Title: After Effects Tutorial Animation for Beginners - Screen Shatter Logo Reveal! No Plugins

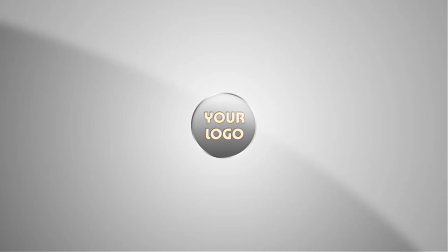0:00 After Effects Tutorial.
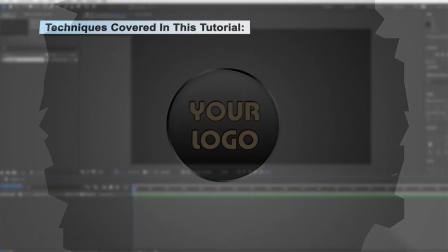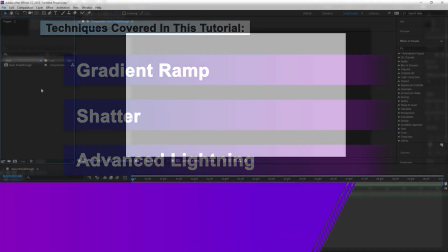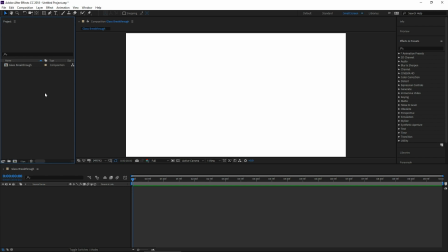0:20 All right, so let's go ahead and start by bringing our logo into our composition. Double click here on the left in this empty area. Find your logo on your computer. Once you've got that import, let's go ahead and bring it down into our composition.
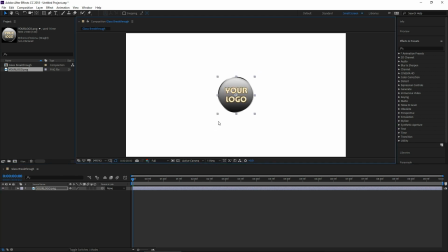0:32 Now let's resize it to fit about this general size here. First, what we're going to do is actually just only do the scaling of the logo. So with your logo highlighted, press S for scale. click the stopwatch next to scale now let's bring it to a little bit before one second
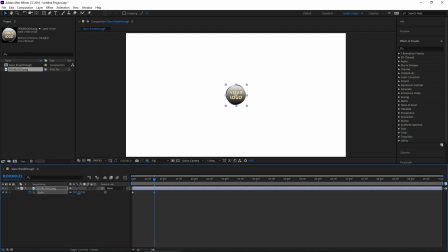0:49 here and let's scale it down okay this is your logo backing up getting ready to hit and then bring it to one second and let's scale it up bigger than we had it originally it's about right there once you've got your logo this big this is how big it's gonna be
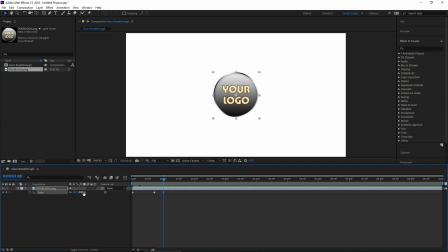1:04 when it's hitting the glass make sure you remember what number that is that way every time we bring it back and it hits the glass again we can go that exact same number on scale so it looks like it's hitting the same barrier every time. So mine says 40.3 right now. I'm just going to go ahead and round that to a 40. What we're going to do is take this middle keyframe here and press F9 to smooth it out.
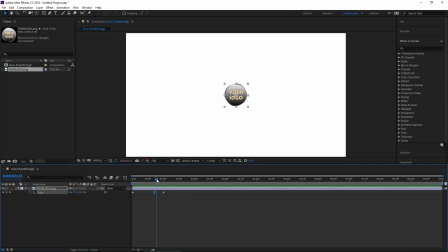1:22 So when it comes back, it slowly changes direction before it comes up, like a windup. Bam, it's hitting you. Cool. So after it hits, it's going to bounce off that glass for a little bit more than half a second. So let's go forward here. Bounced off backwards.
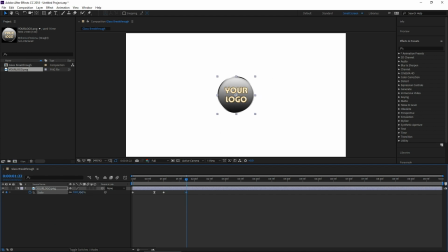1:36 So we're going to go and scale it down just a little bit maybe that much so as you can see boom it hit the glass it comes back after it hits the glass and bounces backwards it's going to sit still for a little while to gain its composure so let's go ahead to two seconds about and what we're going to do is click right here to create another keyframe with the same information we have there so between here and
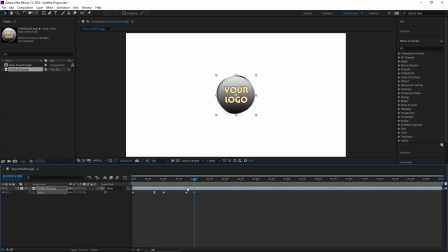1:56 here it stays the same now our logo is mad but he's going to try again so let's go back let's go even further let's go a whole second this time and bring our scale down about the same as we did last time and then once again let's go about
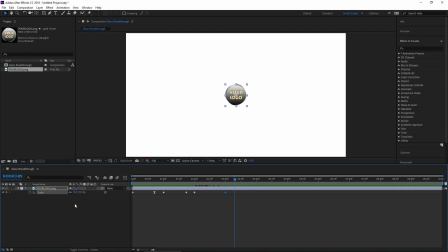2:10 a little bit further closer and let's bring it to the glass let's come back and hit in the glass remember i made mine 40 40 boom and now it looks just as close as it did last time when it came up to hit the glass so boom it hits the glass it's going to bounce off and bounce backwards
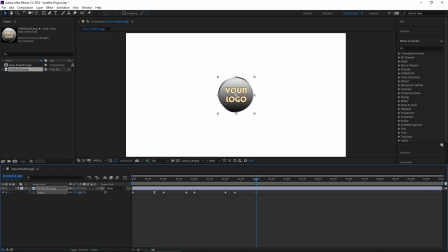2:25 a little bit so let's bring the scale down just a little bit maybe that much okay remember it's going to back up, regain its composure for a couple seconds. So let's move about this far forward and press this to add a keyframe so it's going to be sitting still between then.
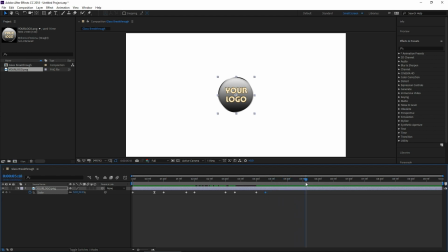2:38 So let's go a little bit further this time. It's a longer wind up and bring it down real small. Not super small but further than it did before. It's really getting a running start here. 10%. And it's going to come flying and hitting the front. Let's go about this far here. Remember where you put your glass.
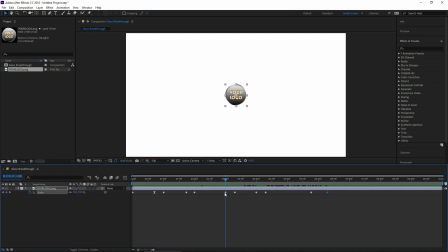2:56 Mine's at 40%. Also, don't forget, let's F9 this keyframe here as well to make it a smooth transition when it changes direction on its way back. Do the same thing here. Let's make this a smooth transition. Then it's coming forward. And this time, it hits the glass right there.
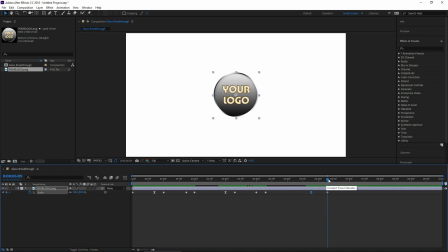3:12 It actually hits it and it breaks through. But the glass slows it down. So from here on throughout the rest of the composition, it's going to slowly come towards us.